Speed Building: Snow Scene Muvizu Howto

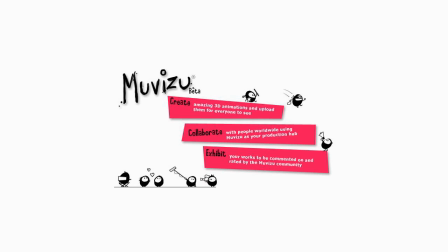Hello, thanks for watching this speed building video. Today we're using Muvizu and we're going to make a snow scene.
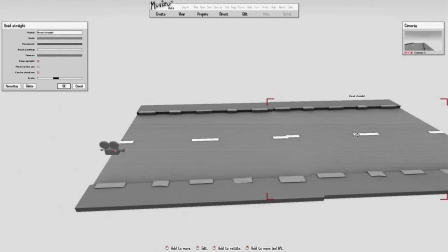The first thing that we've done is we've put down some road objects and we've turned them grey to look like it's been snowing.
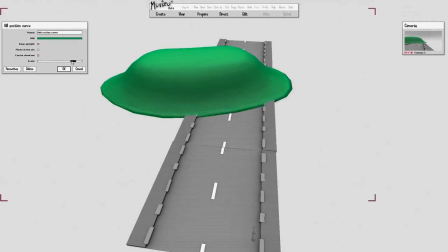Now what we want to do is add some hill objects, again turn them grey so that they actually look like snowdrifts.
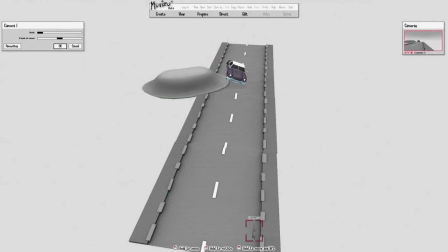Onto this we put our car, which is going to have crashed into the snowdrift.
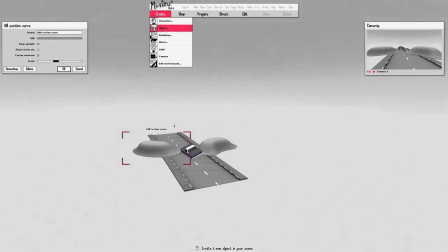And there you go, now this is the basic part of the scene.
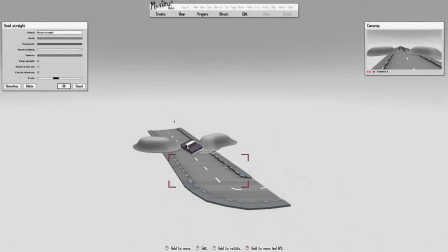What we want to do after that is just fill in some more roadblocks, again keeping them grey to look like it's snowing, and this just fills in the background.
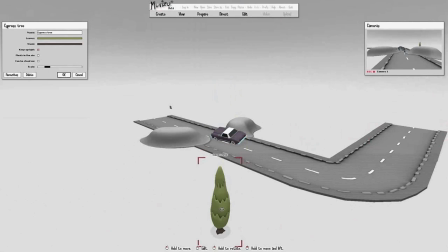Now the next thing we want is some more background items, so we put some trees in.
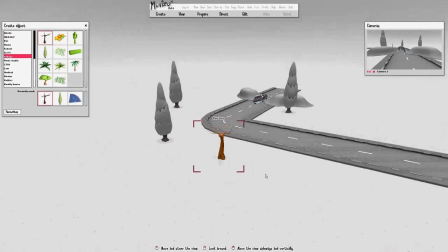We put three of these ones in, again turn them grey to look like it's snowing, and then we put in some of these bare trees so that it really looks like it's winter.
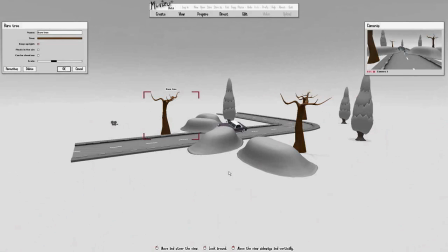Add some more snowdrifts just to fill in the edges of the camera view and turn the trees quite dark so it really looks like winter.
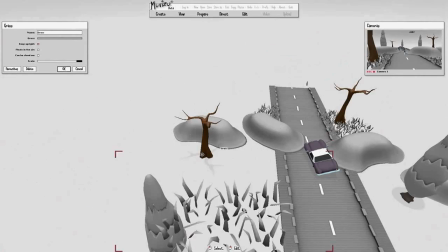Onto that you want to add some grass objects, again turn them grey, keep it looking as though it's been snowing,
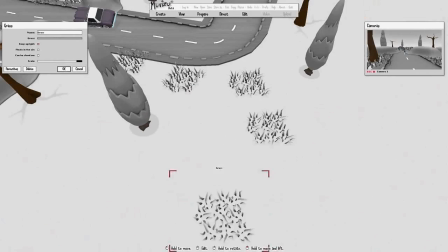and put a few at the back just to fill in the edges of the camera view,
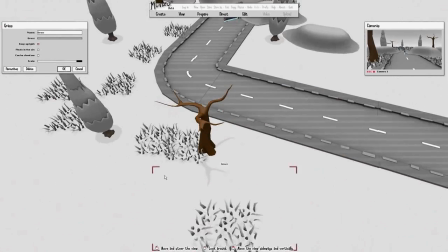and the ones down the front really give some nice detail.
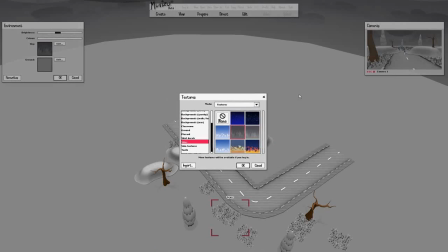The next thing that we want to do is turn the ground grey and then add a nice texture to the sky so it really looks overcast and like it's snowing.
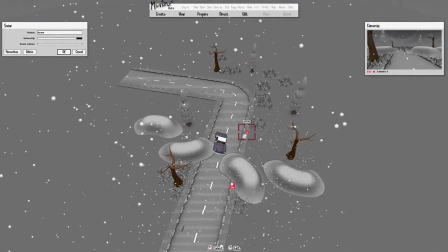And as you can see, we've now added the snow effect, so it really is snowing in the scene.
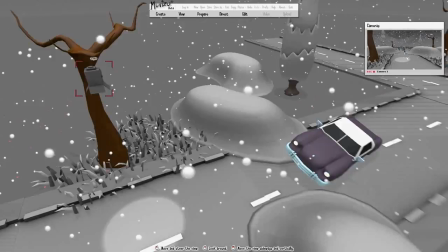The last thing that we want to do is we want to adjust the car just to get the best view of the car from the camera,
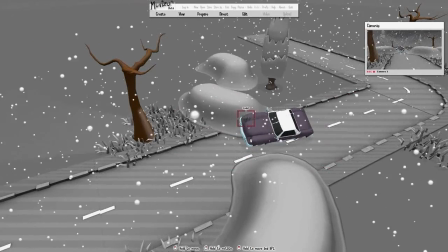because the camera view is what really matters in this type of scene.
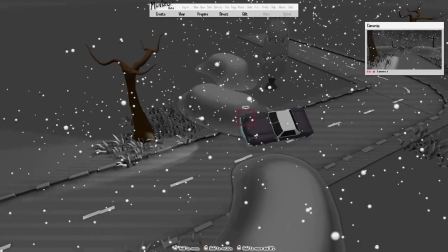And then we put some spotlights where the headlights of the car would be, turn down the lighting so it's a proper nighttime snowy scene,
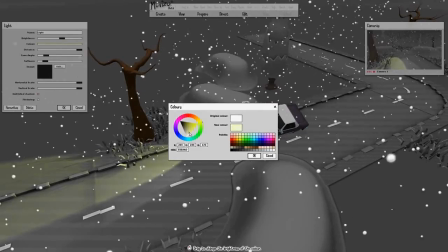and then we turn the lights of the car to a nice yellow tint so it actually contrasts with the grey.
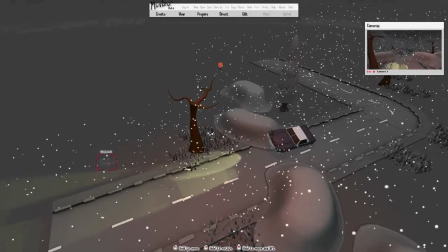Onto that we want to add a sort of orangey highlight which just brings out the snowdrifts and the grass in the front.
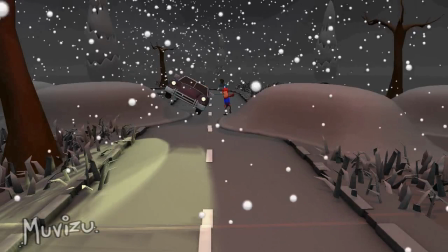And that's it, there's your scene. Quick animation, the guy's been driving along, crashed his car and he's a bit angry with it,
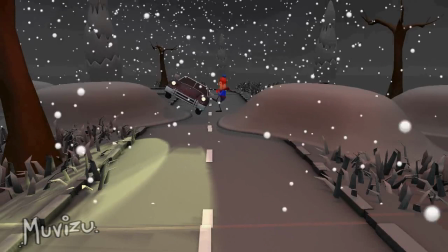so he gives it a nice kick and then he stomps out to the front of the car,
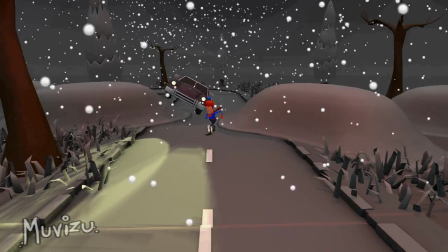has a look at the camera and has a nice little tantrum.
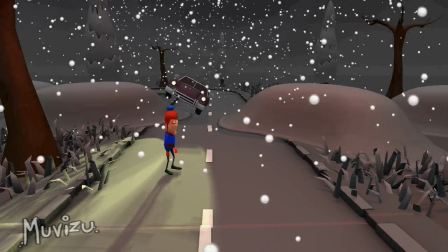And there you go, a quick easy video done in the matter of 10-20 minutes, although this video was sped up. Thanks for watching.